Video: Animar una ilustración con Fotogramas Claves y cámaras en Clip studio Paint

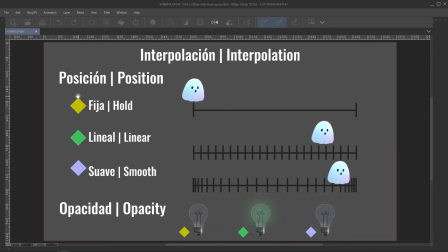Comúnmente es la más utilizada, ya que produce resultados orgánicos. Utiliza una curva para generar una transición suave.
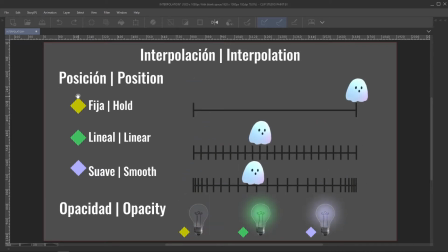Por defecto, comienza lento, acelera y se detiene lento, similar a cómo suelen moverse los objetos en la vida real. Podemos modificar la curva utilizando el editor gráfico y así obtener diferentes resultados.
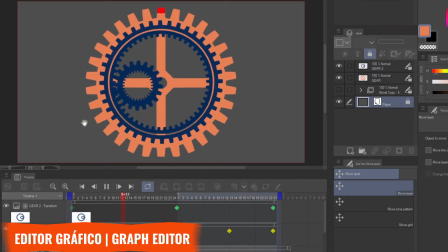Este ejemplo sencillo de movimiento mecánico nos permite ver claramente cómo funciona una interpolación fija y una interpolación lineal.
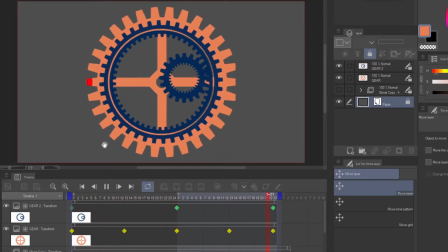Vamos a analizarla con el editor gráfico. Primero seleccionamos el engranaje azul, que es el lineal, y activamos el editor gráfico.
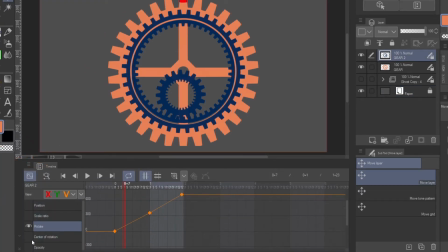Podemos quitar los valores que no son necesarios y quedarnos solo con el de rotación. Como podemos ver en la interpolación lineal, tenemos una línea recta de velocidad constante. El editor gráfico nos permite modificar los valores de una manera intuitiva, modificando la curva.
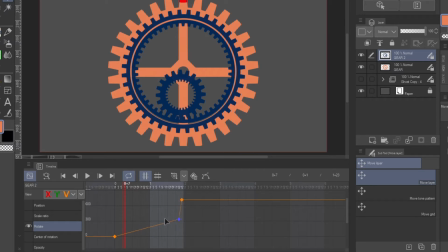En este caso creo una pendiente que luego se aplana. Por lo tanto, el engranaje va a girar rápido al inicio y luego va a desacelerar hasta alcanzar el valor final. Si observamos el engranaje naranja, podemos comprobar la figura de una interpolación fija. Como expliqué antes, no hay una transición entre valores.
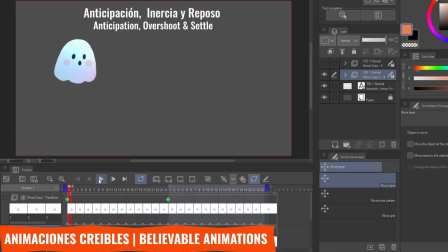Un concepto importante para que las animaciones queden naturales es el de anticipación, inercia y reposo.
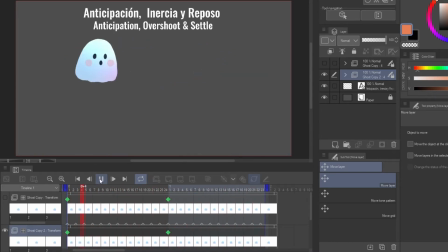En este ejemplo animé la posición del fantasma de punto A a punto B. Cuando utilizamos interpolación lineal, podemos ver que la animación es un poco dura y robótica. Empieza de golpe y frena en seco.
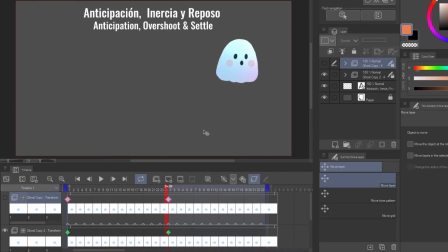Incluso convirtiendo la interpolación a suave, no es suficiente para que el movimiento se sienta creíble.
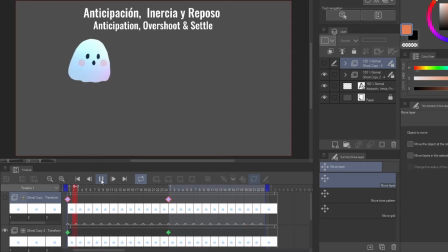El movimiento sigue siendo abrupto y el personaje parece no tener ningún tipo de peso.
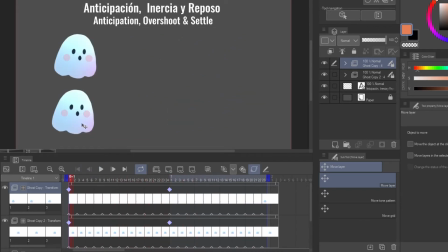Para comparar, creé una copia del fantasma. La idea es que el personaje se anticipe al movimiento tomando un poco de impulso, que acelere,
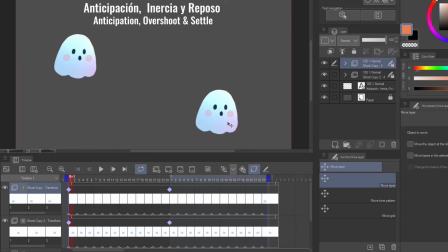se pase un poco debido a la inercia y vuelva al reposo a la posición final.
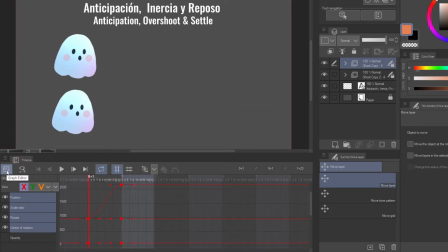Para lograrlo sin agregar demasiados fotogramas, voy a utilizar el editor gráfico. Primero solo necesito el valor X de posición. Para tener mayor control, hago zoom entre los dos fotogramas. Para generar la anticipación y la inercia,
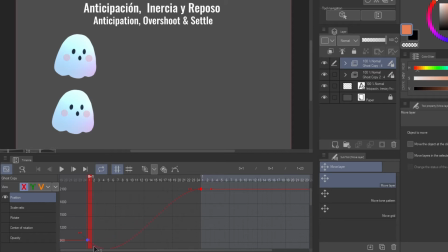necesito crear una curva en forma de S. Tomo uno de los puntos de control de la curva y la llevo hacia valores negativos. Para generar la inercia, antes del reposo, hago lo contrario y la llevo hacia valores positivos.
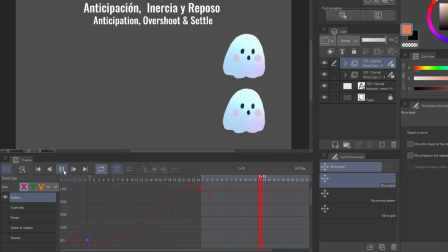Chequeamos la animación y ahora el fantasma toma un poco de impulso hacia atrás, acelera y, por la velocidad, se pasa un poco cuando llega a destino. Para lograr un buen resultado, es importante tomarse un tiempo para editar la curva y ajustar el tiempo entre los fotogramas.
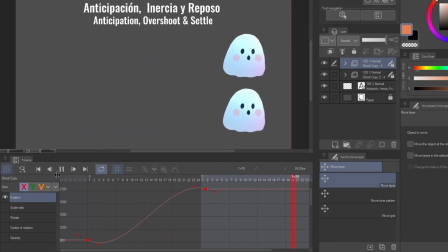Si consideramos que es necesario, podemos agregar fotogramas intermedios. Este es el resultado final de la curva de posición.
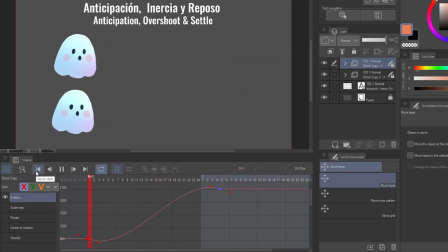Es una diferencia sutil en el movimiento, pero se empieza a volver un poco más realista. Y no agregué ningún fotograma. Para darle un poco más de peso al personaje, repito el mismo proceso, pero esta vez con el parámetro de rotación.
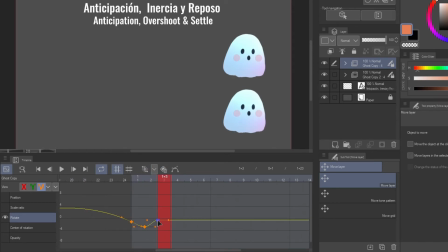En este caso, agregué dos fotogramas más al final para generar un reposo más interesante.
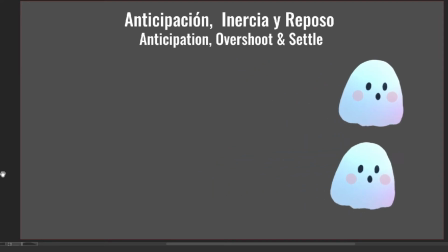Este es el resultado final. Solo modificando las curvas en el editor gráfico, logré un movimiento, en mi opinión, mucho más interesante. El personaje se siente más dinámico y con peso. Tomándonos nuestro tiempo en este tipo de detalles, podemos lograr que los personajes cobren vida con animaciones simples de dos o tres fotogramas.
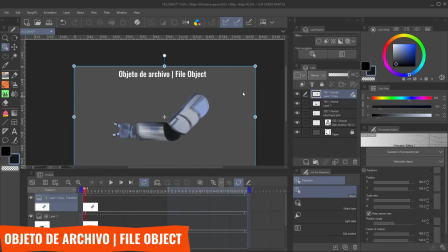Un inconveniente cuando activamos los fotogramas claves es que los puntos de control se adecúan al tamaño del lienzo y no del contenido de la capa.
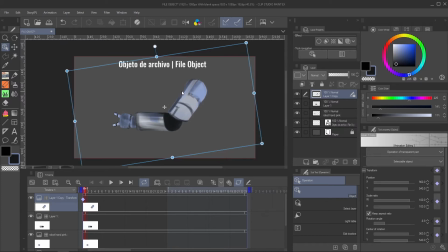Esto puede generar problemas para aplicar transformaciones de rotación por el punto de origen para crear marionetas de animación. Para resolver este problema, usamos objetos de archivo. Seleccionamos la capa que queremos modificar y la convertimos en un nuevo objeto de archivo.
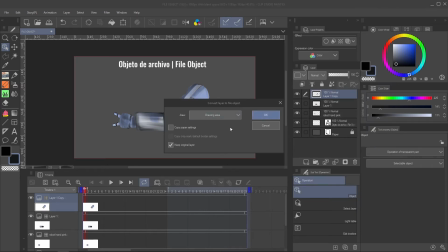Nombramos y guardamos el archivo en una locación segura. Y una vez que está listo, los controles de capa se conforman al contenido.
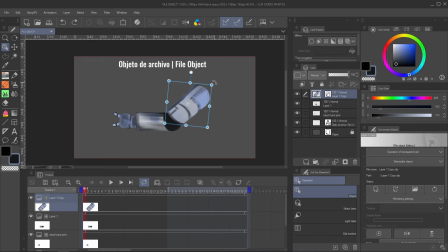De esta manera podemos modificar el punto de rotación para crear animaciones de marioneta.
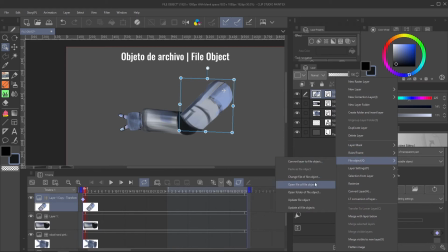Repetimos el mismo proceso para cada parte. Una de las ventajas de los objetos de archivo es que podemos abrirlos y editarlos. Dentro del objeto podemos pintar detalles o agregar incluso nuevas capas. Una vez que guardamos los cambios, se actualiza automáticamente en el archivo principal. En Clip Studio Tips hay varios tutoriales de excelente calidad explicando esta técnica. Les recomiendo uno por Dado Almeida y otro por Viciaya.
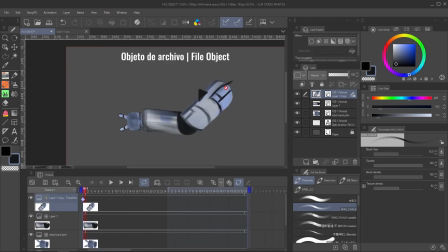Voy a dejarle los links en la descripción.
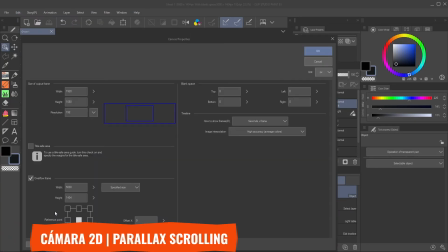Para finalizar el tutorial, les voy a mostrar cómo utilizo las cámaras 2D para animar un fondo con un efecto de parallax.
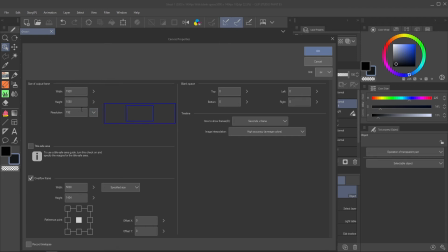Mi archivo es de 1920x1080 píxeles, pero tengo una superficie de trabajo de 5000x1400.
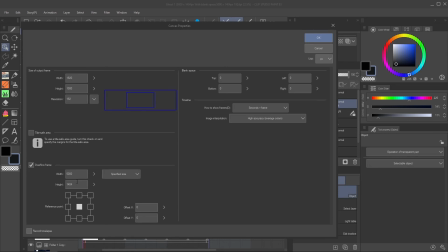La idea es tener margen a los costados o hacia arriba y abajo para poder animar el fondo. Dibujamos de más y después movemos la cámara para animarlo.
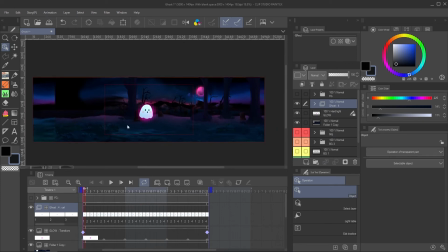Tengo el fantasmita que nos acompañó durante todo el tutorial junto con un brillo centrado en el margen de salida. Voy a crear una nueva cámara 2D para animar la posición del fantasma y del brillo al mismo tiempo.
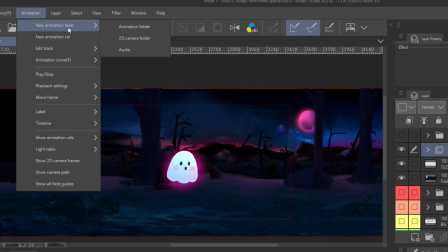Voy al menú de animación, nueva capa de animación, carpeta de cámara 2D.
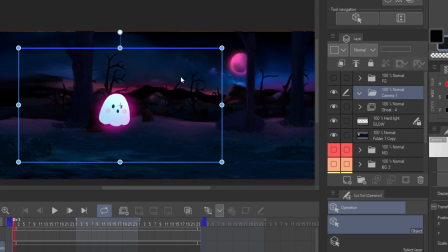Se crea una nueva carpeta de cámara vacía. En este caso coloco el fantasma y el brillo dentro de la carpeta de cámara.
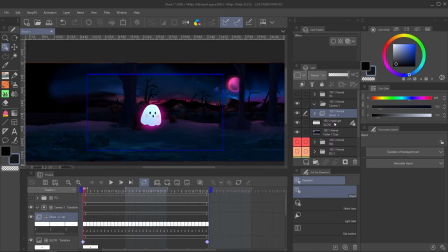Seleccionamos con la herramienta Objeto la carpeta de cámara y podemos mirar las propiedades en la paleta de propiedades de herramienta.
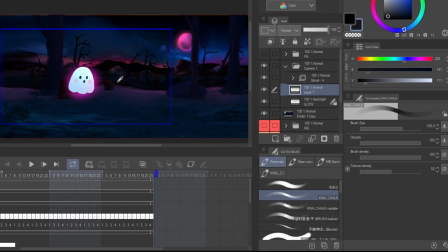Las cámaras 2D tienen dos modos, uno en el que muestra las guías y podemos dibujar en las capas internas y otro que muestra el campo de visión y funciona igual que cuando activamos fotogramas claves en las capas y no podemos dibujar en las capas interiores.
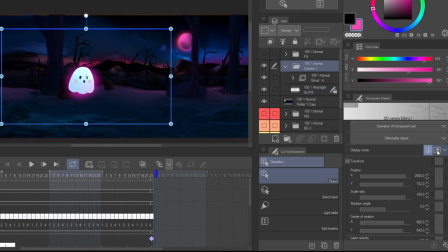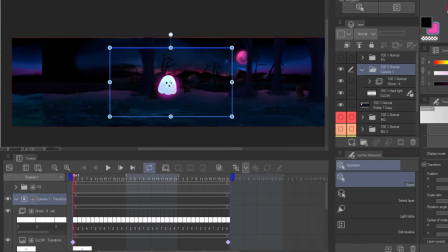Yo prefiero las guías de cámara y no el campo de visión. Para animar la cámara, aplicamos fotogramas clave de la misma manera que hicimos durante el resto del tutorial. En este caso, voy a modificar la posición vertical para simular el movimiento vertical del fantasma flotando con su brillo.
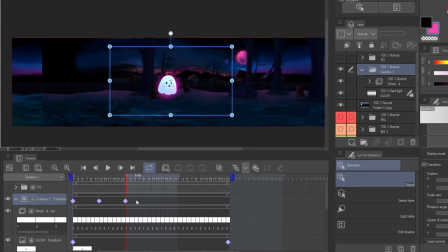Creo un fotograma, muevo un poco hacia arriba o hacia abajo la cámara, avanzo unos fotogramas y vuelvo a mover. Puedo copiar y pegar los mismos fotogramas para generar un efecto de loop.
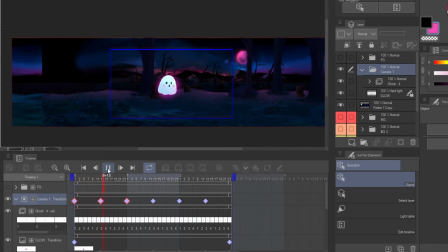Si reproducimos la animación, vamos a ver por dónde se está moviendo la cámara, pero no vamos a ver el efecto reproducido.
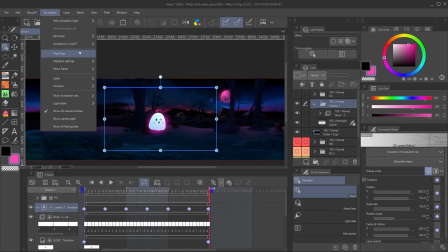Para activar la reproducción con cámara, tenemos que ir al menú de animación y en las configuraciones de reproducción, activar renderizado de cámara 2D. Ahora al reproducir, se va a ver el encuadre final y los efectos de cámara.
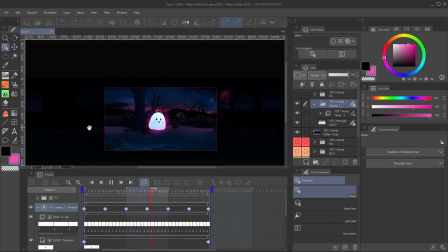Podemos ver cómo se mueve el fantasmita de arriba hacia abajo gracias al movimiento de cámara.
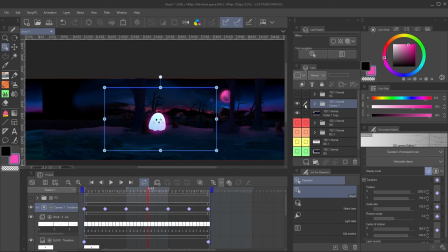Podemos crear tantas cámaras como queramos, entonces podemos animar diferentes partes de la ilustración por separado.
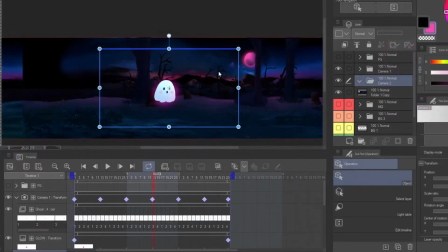Por ejemplo, puedo crear una nueva cámara 2D para animar este fondo. Para lograr el movimiento, creamos un nuevo fotograma en la cámara 2D y apuntamos el lente de la cámara a la izquierda del fondo.
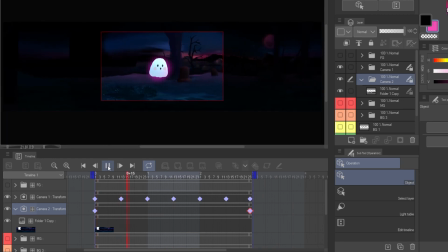Luego vamos hasta el final de la línea de tiempo y movemos el lente hacia la derecha del fondo, creando un efecto de paneo. Ya creamos la sensación de que el fantasma está avanzando, pero el fondo se ve algo plano.
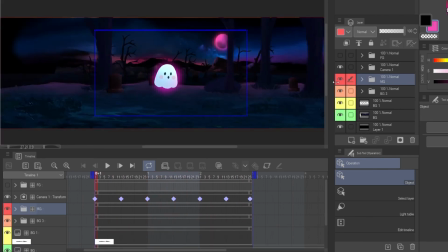Para darle profundidad al fondo, vamos a crear un efecto de parallax.
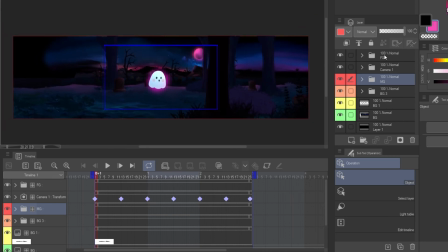En este efecto, los primeros planos se mueven más rápido, mientras que el fondo lejano parece que no se mueve. Es el efecto que experimentamos, por ejemplo, cuando viajamos en auto. Para lograr este efecto, dividí el fondo en distintos planos, cada uno agrupado en su propia carpeta.